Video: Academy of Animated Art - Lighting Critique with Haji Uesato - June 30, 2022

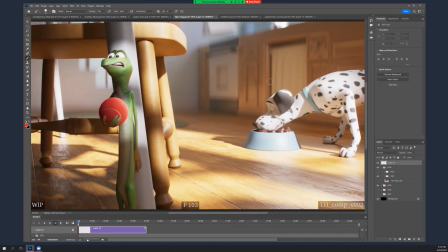29:10 I think that not only is that feeling there, I think it in some ways is better because you have the contrast to this stuff. I mean, if you feel like it should be a little bit brighter, like, you know, go ahead, put some color in here and get it a little bit darker, and you could even fill these shadows a little bit.
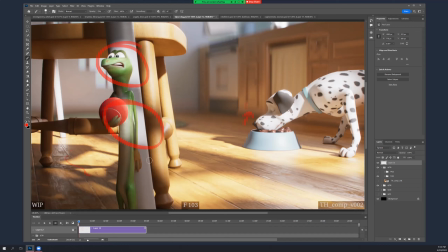29:28 You know, obviously, I have feelings about the gobo there and being able to spot his face in the ball. So, but you know, you could still cheat a little bit more light in here if you feel that way.
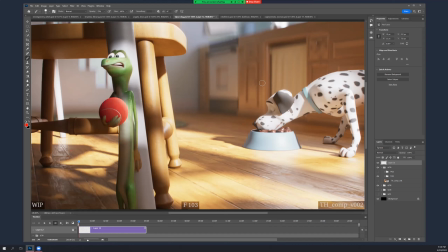29:45 Okay. And let's see.
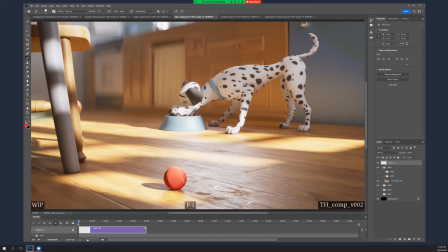29:53 So let me go back to this. And I think we should just play this. It is for everyone because it's a really nice piece. Well, you did a good job. Thanks.
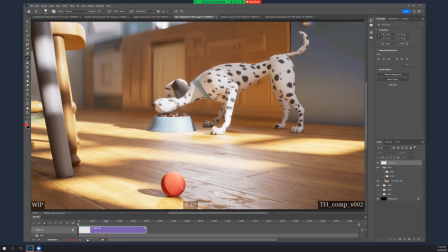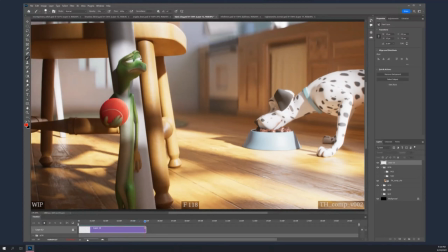30:13 So I mean, I personally, I love that when he's starting his move, it's basically in darkness,
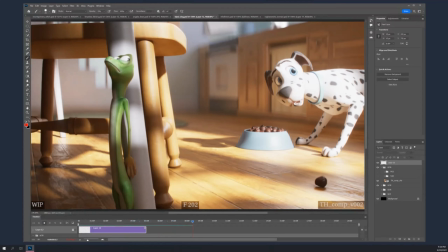30:22 or hopefully, that gobo has some openings in it, so he's kind of jumping through dappled light.
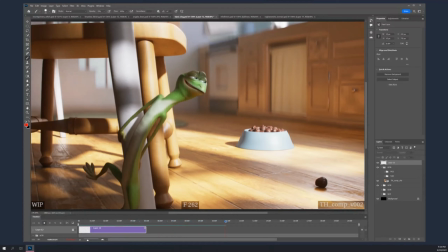30:30 I mean, it happens really fast, so it's not like you're going to see a lot of it.
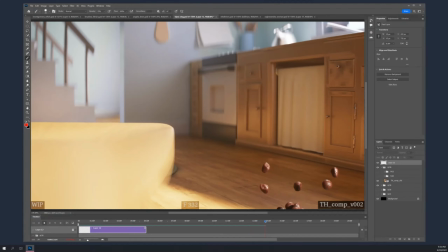30:34 But just kind of like when he jumps up onto the chair, he's moving through parts that have light and some have light and some don't have light.
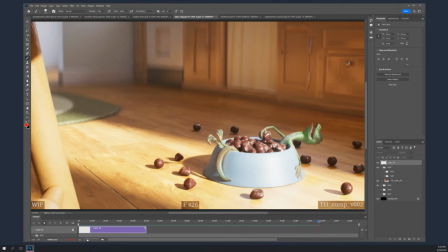30:44 And that makes him feel even more like he's in hiding, because he's not just totally lit up.
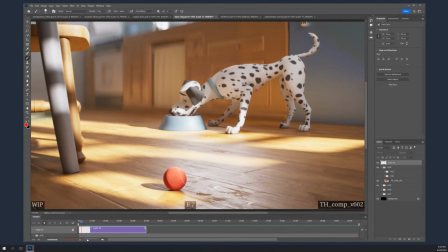30:53 All right, so I think you did a nice job on the textures on the dog food. That's much better.
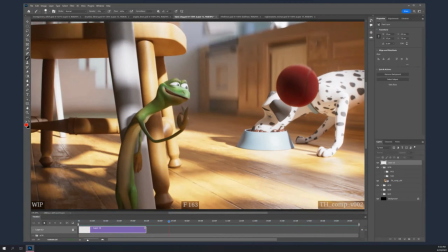30:58 I mean, I don't have a lot to say. It maybe okay.
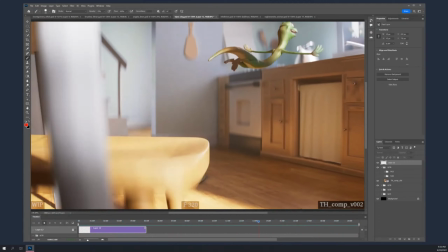31:06 Well, all right. I'll show you the one frame that I did paint first.
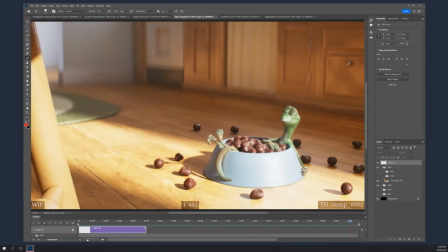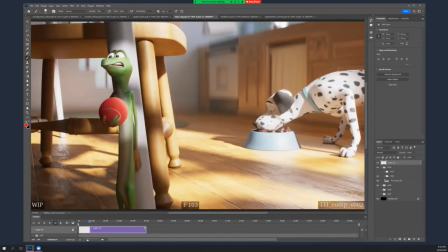31:19 So this one looks fine.
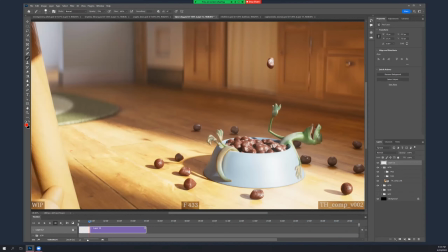31:24 Looks great. This one. All right. So the
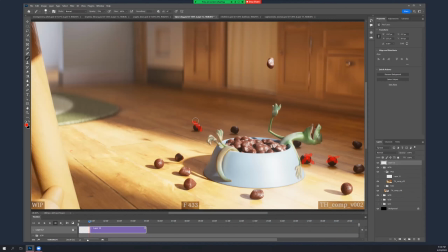31:36 pieces of dog food that are in the shadow, I mean, it makes sense that they're darker. They naturally would be darker, but it just doesn't feel quite right. They look so different
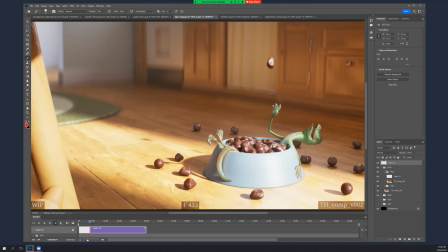31:54 that I think you should just cheat those up a little bit, like get a little bit of top light on them or something, or paint them in comp. I think it helps. They're not as bright as these guys, but they're closer.
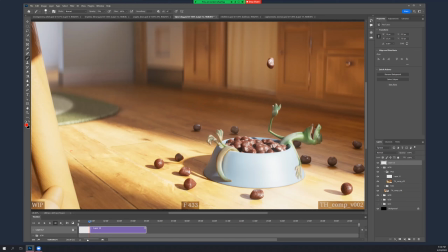32:11 So they still feel like they're in the shadow without feeling like they're totally cheated. And here, I'm kind of feeling like, oh, why are these so different than these?
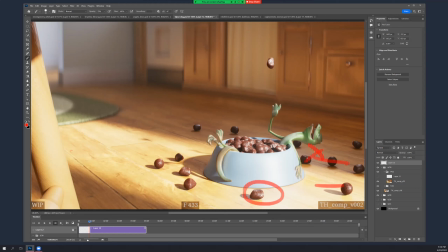32:27 Are these milk duds? And these are something else. Because these look like chocolate again because they're darker. But yeah, okay, now they all look like Raisinets. It's fine.
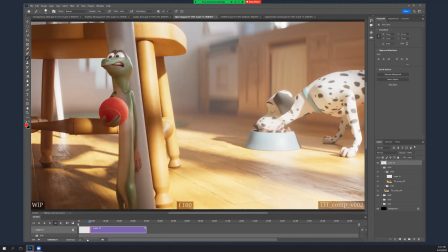32:48 That's it. The one other possible thing. Let's see here.
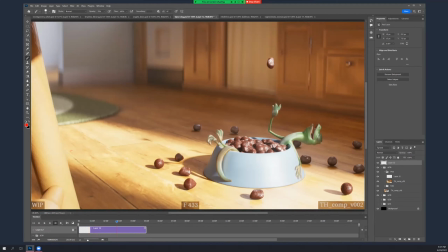32:56 All right, and this will. What did I do here?